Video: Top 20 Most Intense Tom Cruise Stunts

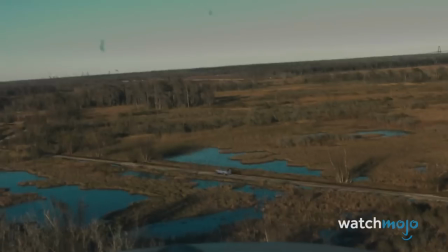According to director Doug Liman, Cruise actually did this too.
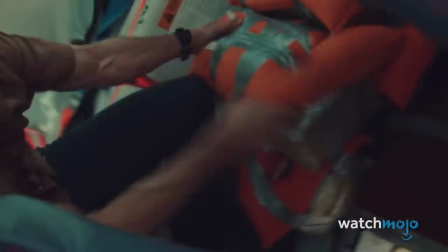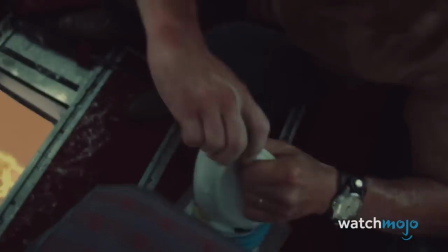Lyman was flying alongside Cruise when he performed the stunt, and by going to the back of the plane, he left it completely unmanned.
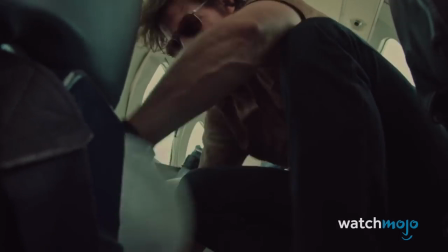As Lyman told Yahoo, Cruise went beyond a quote, already outrageous stunt.
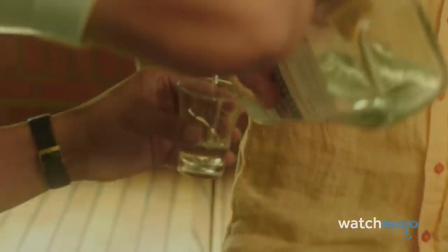That pretty much sums him up.
Señores, salud, Barry. Cheers. Cheers.
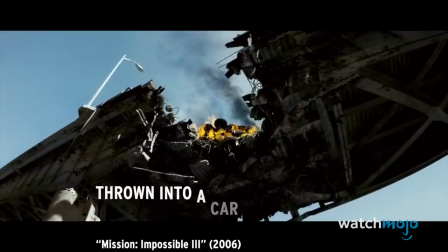Está loco este huevón. Está loco.
Number 16, Thrown into a Car, Mission Impossible 3.
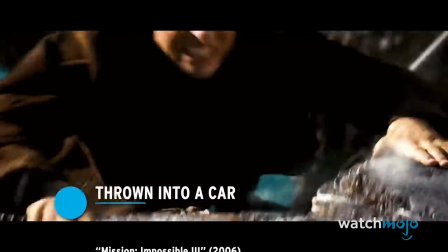The modern Mission Impossible bombast really began with 3.
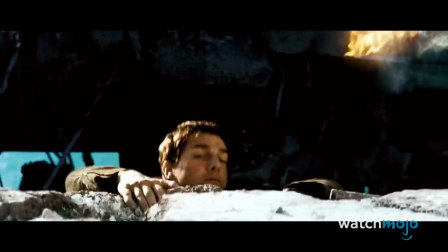This is when the series ramped up the action set pieces And this is when crews really started to go crazy with the stunts.
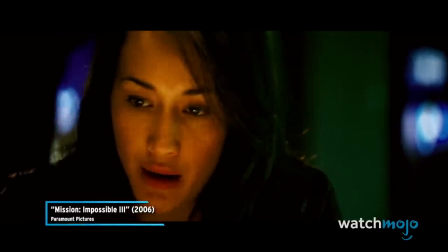And if you made it to the rooftop, took out the guards, and got the rabbit's foot, you can't just walk out of the lobby. What's your exit?
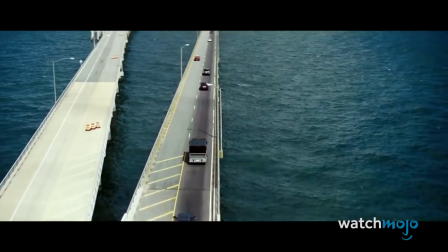Base jump off the top. I need to shoot.
In the movie's signature scene, Ethan is ambushed on the Chesapeake Bay Bridge Tunnel.
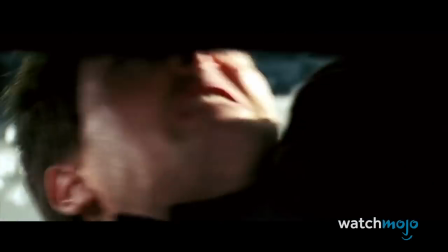Shortly after running out of the truck, a missile slams into the vehicle, and the shockwave sends Ethan careening into a nearby car.
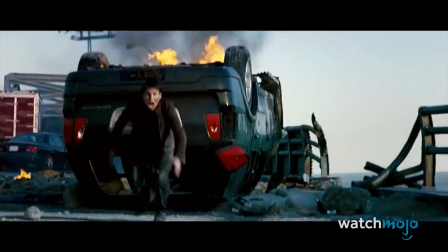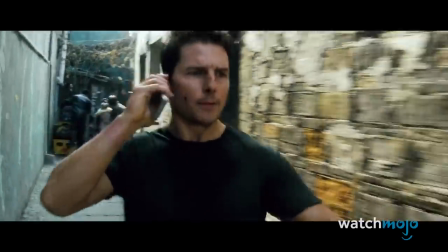This stunt was actually performed by crews, with a wire yanking the running actor into the parked car.
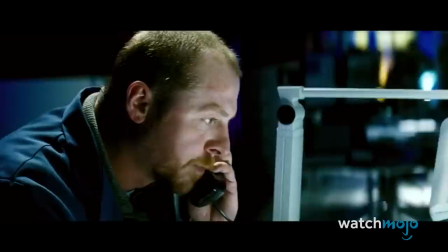The explosion caused by the missile and shattering windows were added in post, but the stunt was very real.
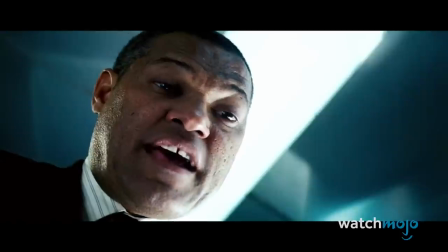You ordered the Vatican operation without proper approvals. That mission resulted in a catastrophic attack, and then you fled the scene.
Number 15, flying in a military jet, Top Gun Maverick. Tom Cruise is just living it up.
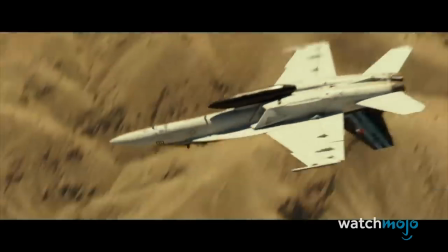The man has lived 10 lifetimes and has crossed off countless bucket list items along the way.
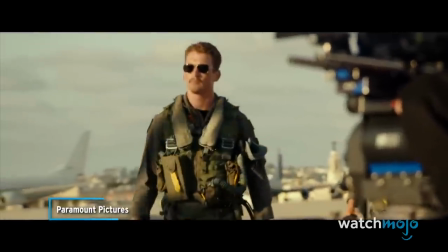We worked with the Navy and the Top Gun school to formulate how to shoot it practically.
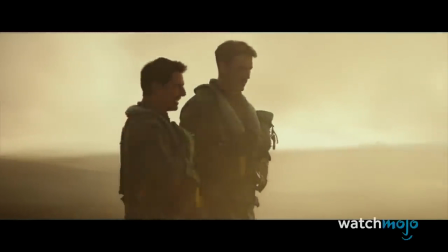Because if we're going to do it, we're going to fly in the F-18s.
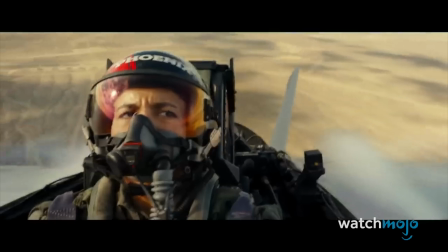To make the flying scenes in this Top Gun sequel as authentic as possible, Tom Cruise and his co-stars actually flew inside fighter jets.
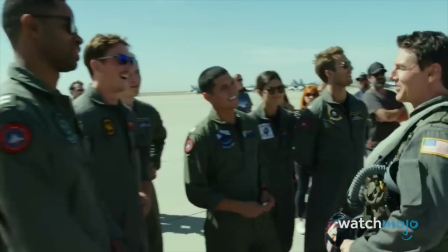Various IMAX cameras were placed inside the speeding aircraft, capturing both the dizzying sights and the actor's genuine struggles.
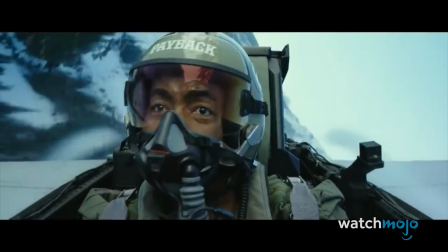It is aggressive. You can't act that, the distortion in the face.
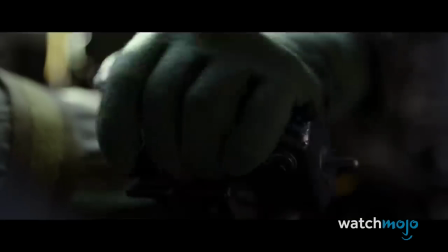This required extensive training on the actors' parts, because they were hitting up to 8 G's of force.
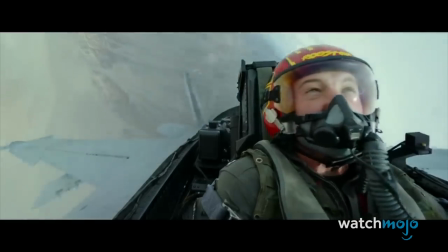This is enough to make someone vomit and even pass out, as is evident from the behind-the-scenes promos.
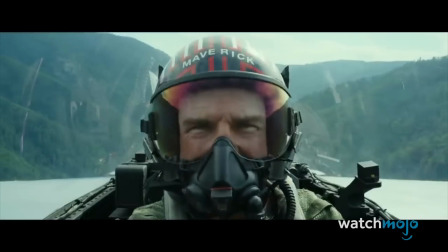This is what separates Tom Cruise movies from everything else. And I think when Tom hears that something's impossible or it can't be done, that's when he gets to work.
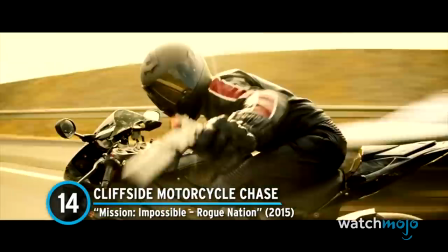Number 14, Cliffside Motorcycle Chase, Mission Impossible, Rogue Nation.
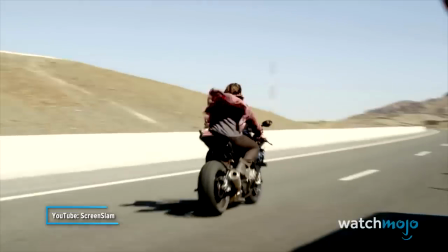We're not doing a lot of CGI. We don't have other stunt people do this. And driving fast on these beautiful Atlas mountains on incredible motorbikes.
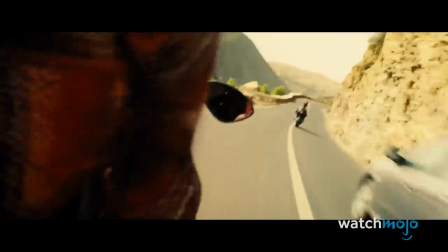The Mission Impossible franchise knows how to execute a great chase sequence.
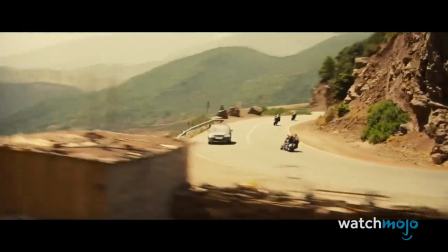And Rogue Nation contains one of the all-time best.
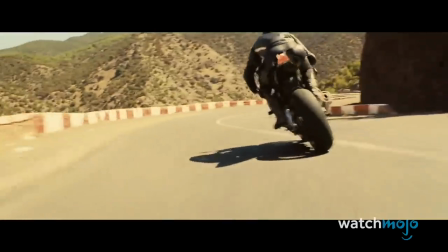Ethan chases Ilsa Faust through a winding mountain road populated by massive drops that could kill a person in seconds.
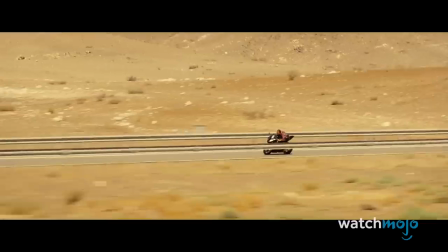Naturally, it was Cruise himself who hopped on the bike, sped through the winding road,
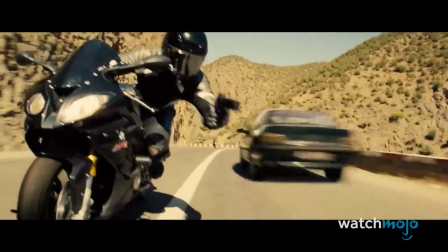and took incredibly sharp turns while wearing nothing but jeans and a tropical shirt.
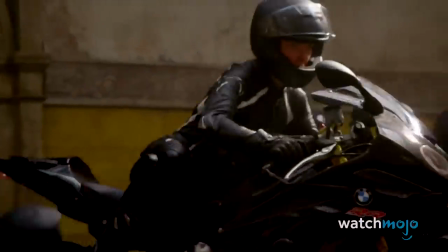In fact, the stunt team actually disabled the safety features on all the bikes to make the footage more exciting.
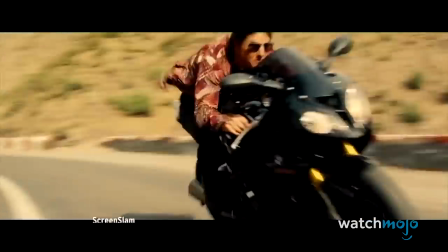It's got a few kind of rider aids that you can bring in to help you not to crash. And we're going to disable all that, obviously, for the crash, so it lets us have a bit of fun with it.
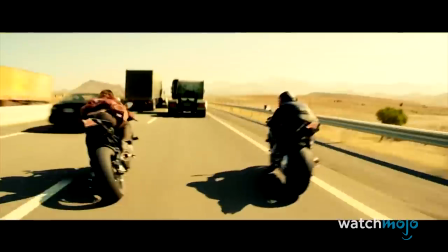And therein lies the magic of Tom Cruise. Making something even more dangerous than it already is just to get a cool shot.
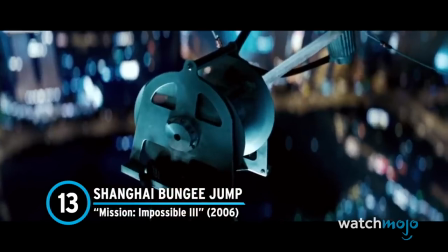Number 13, Shanghai Bungee Jump, Mission Impossible 3. Many people pay good money for what Tom Cruise gets paid to do.
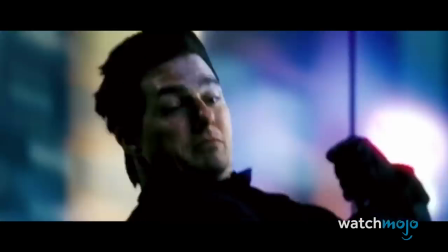Such are the bonuses of being a megastar and professional stuntman.
I work for an agency.
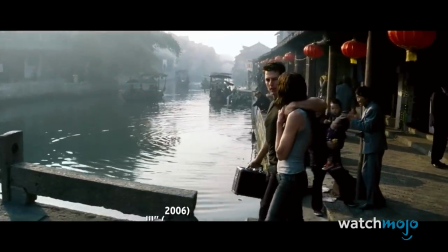It's called IMF.